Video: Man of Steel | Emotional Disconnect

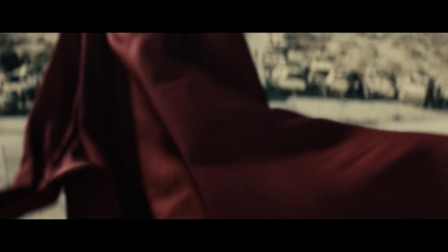[0:03]
don't think I've ever wanted to love a film so much, and yet couldn't, quite like Man of Steel.
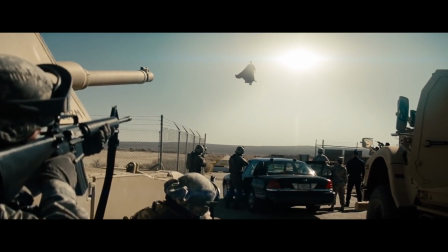[0:08]
Right now, more than ever, is the perfect time to have a Superman movie that challenges the beliefs of the character and explore what makes him so resonant.
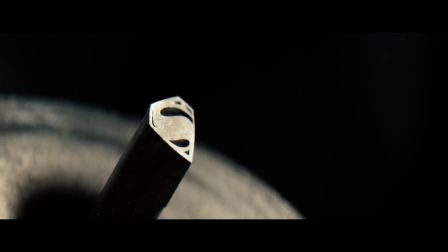[0:17]
Man of Steel is clearly determined to do these things, putting the symbols in the ideology of the character at the forefront of the narrative.
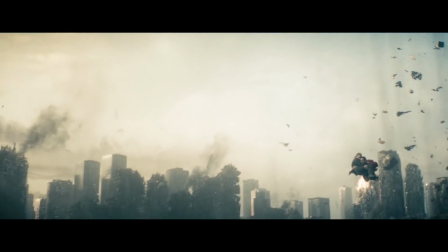[0:24]
But despite these efforts, I've always found the film to be emotionally flat.
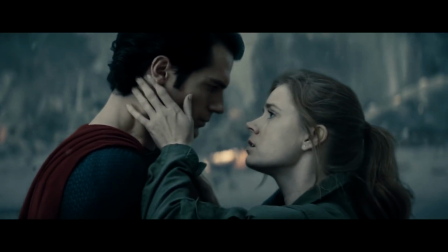[0:30]
I used to contribute this to the film's extensive third act battle, which reached new levels of destruction in blockbuster filmmaking.
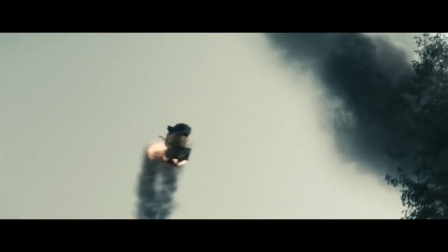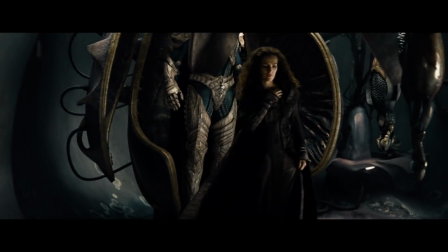[0:44]
But on further reflection, I found what really hinders the film is the 20-minute prologue covering the demise of Krypton.
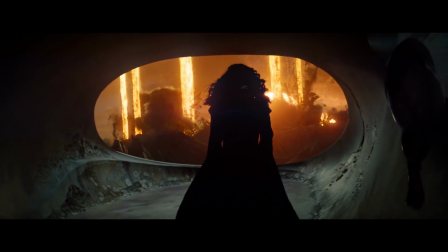[0:52]
Now, I'm not saying that these 20 minutes are worthless. In fact, in the way the film is constructed, the screen time is used to establish the film's central themes.
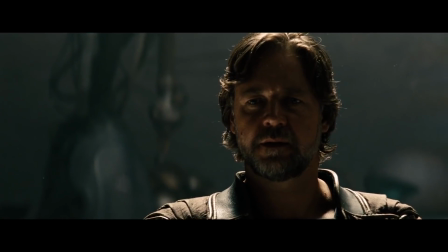[1:01] We'll kill him. How? He'll be a god to them.
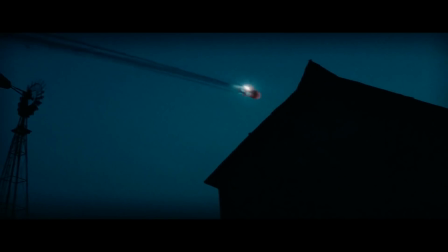[1:06]
What makes the prologue problematic is that the introduction of these themes diminishes the impact of Clark's journey.
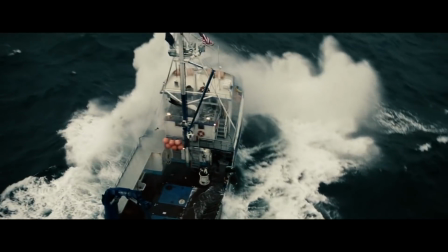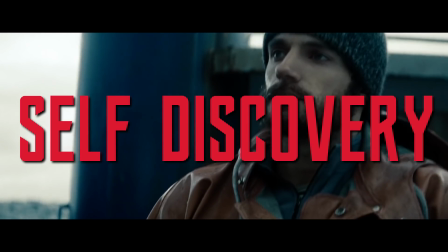[1:18]
Man of Steel is a film about self-discovery, with Clark figuring out who he is and what he means to the rest of the world.
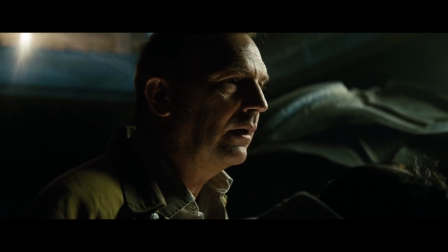[1:25] But you're not just anyone, Clark, and I have to believe that you were sent here for a reason.
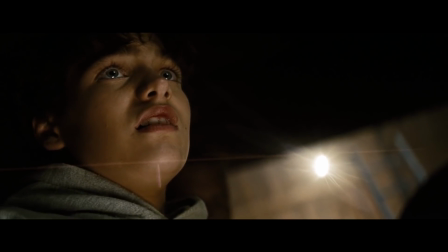[1:33] And even if it takes you the rest of your life, you owe it to yourself to find out what that reason is.
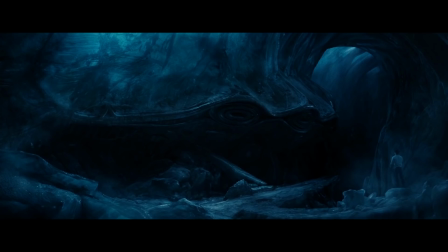[1:40]
This line, coming in 30 minutes into the picture, is the mission statement for the entire film. It's the question that drives Clark and the narrative forward.
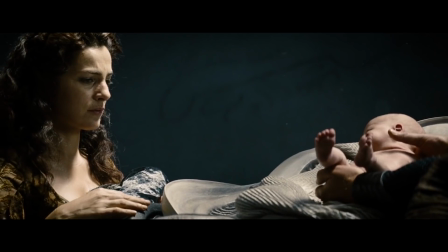[1:48]
The first problem with the prologue is that by the time this question is asked, the film has already answered it, telling us who he is and what he's meant for.
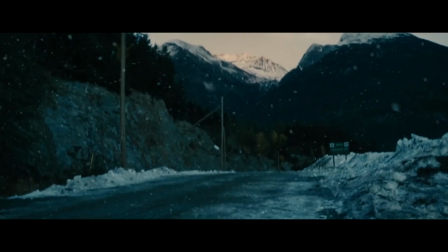[1:56] He'll be a god to them.
I think this is what leads to the film's major disconnect.
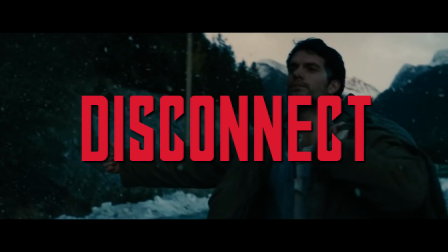[2:01]
We are presented with a character lost in this world, but we are never allowed to be lost with him.
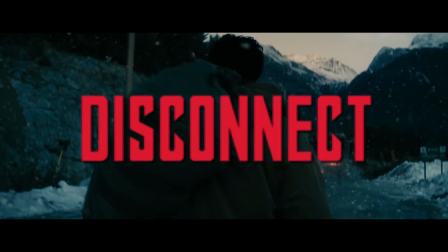[2:06]
The film fails to put us into his shoes.
Where do I come from?
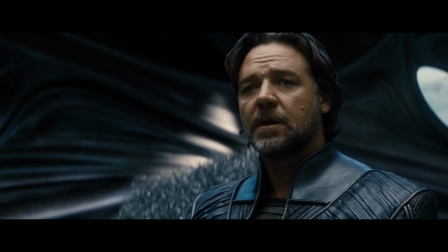[2:13] Why did you send me here?
At the 45-minute mark, once Clark starts to discover his origins,
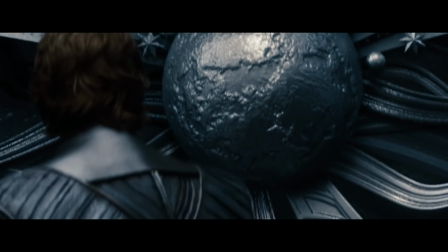[2:19]
the film presents us with a wonderful scene of exposition, where Clark learns the history of his people.
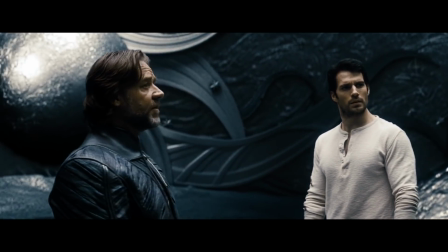[2:24]
Now, this is a great visual way to convey this information, and it's needed for the emotional development of the character.
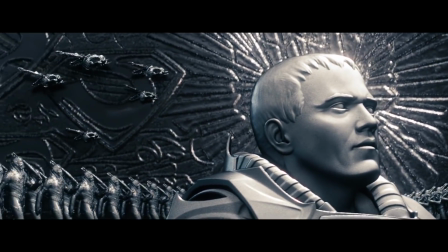[2:31]
But it's covering ground that's already been covered, making it redundant in the film's narrative.
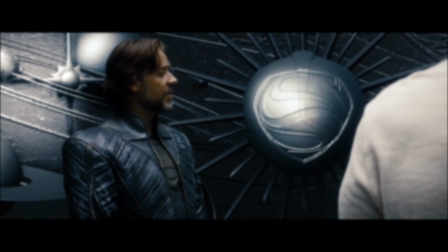[2:36]
Because of this, the moment is brushed over and it barely registers.
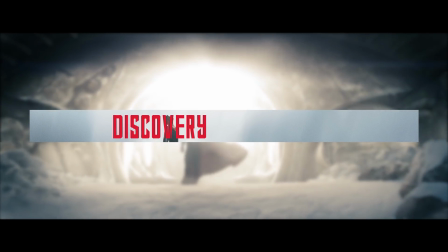[2:42]
One of Man of Steel's major shortcomings is how it rushes through Clark's discovery, delaying it with the prologue and then cutting it short with the alien invasion.
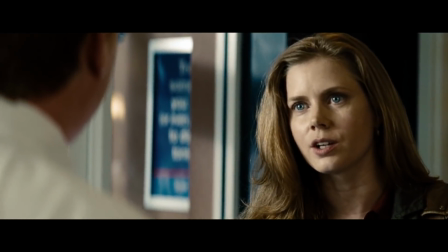[2:50]
For instance, take this scene, where Lois Lane tracks down the people who've been affected by Superman, all in an effort to find the man himself.
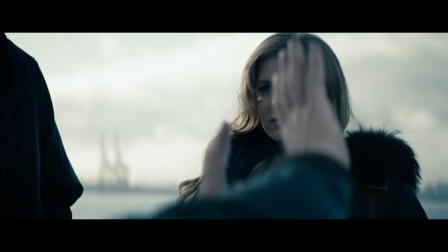[2:58]
Now, this is a great opportunity for the filmmakers. We can witness Lois Lane's journalistic skills, seeing how far she'll go to get a story.
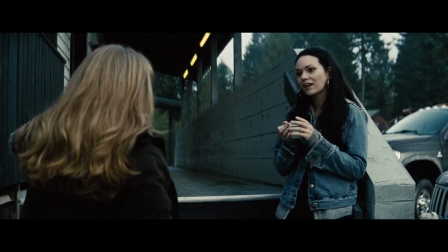[3:06]
We can reintroduce people that have passed Clark's path, seeing how Superman has changed their lives.
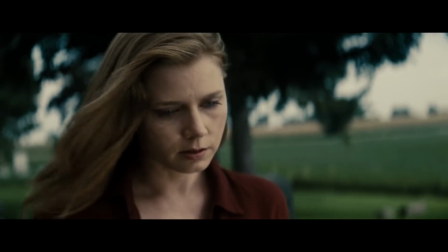[3:11]
We can even see Lois start to connect with the son of Krypton, laying out the foundation for the most important romance in comics.
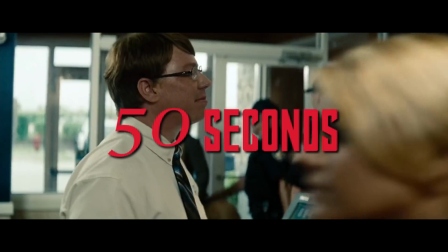[3:18]
Sadly, the film doesn't do this, as this crucial plot development is conveyed through the swiftest of montages, aided by the help of voiceover.
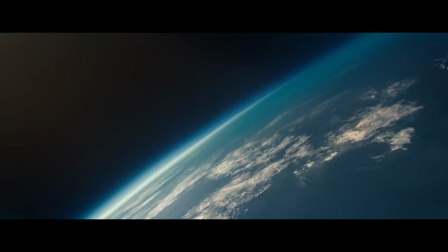[3:26] How do you find someone who has spent a lifetime covering his tracks?
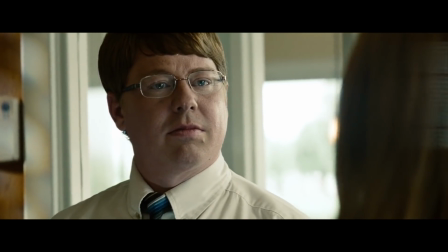[3:30]
Here, voiceover is used as a crutch, aiding us along without actually doing the work.
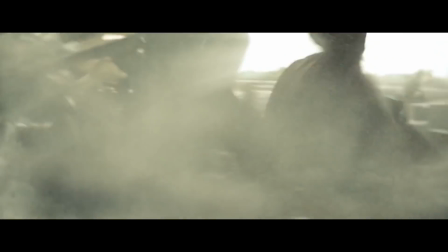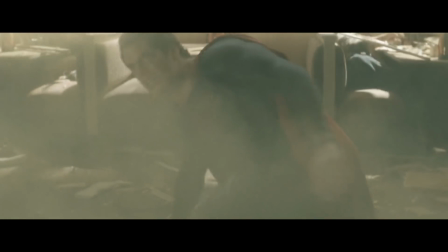[3:41]
What's frustrating is that the character Pete Ross even reappears in the chaotic Smallville battle.
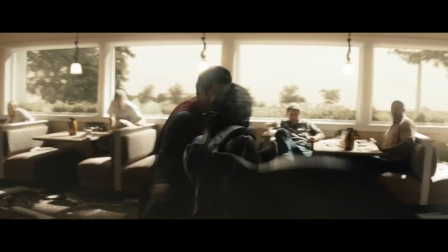[3:51]
This could have easily added a new perspective to the conflict at hand, had we gotten to know him a little more.
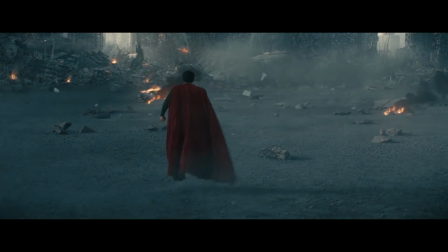[3:57]
And honestly, I think this is what holds the third act back. The human perspective quietly fades away when clearly it's a perspective most crucial to the film.
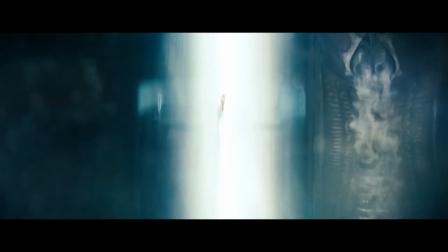[4:05]
I just find it odd that in a film about humanity accepting Superman, no one is there to witness his most heroic moments.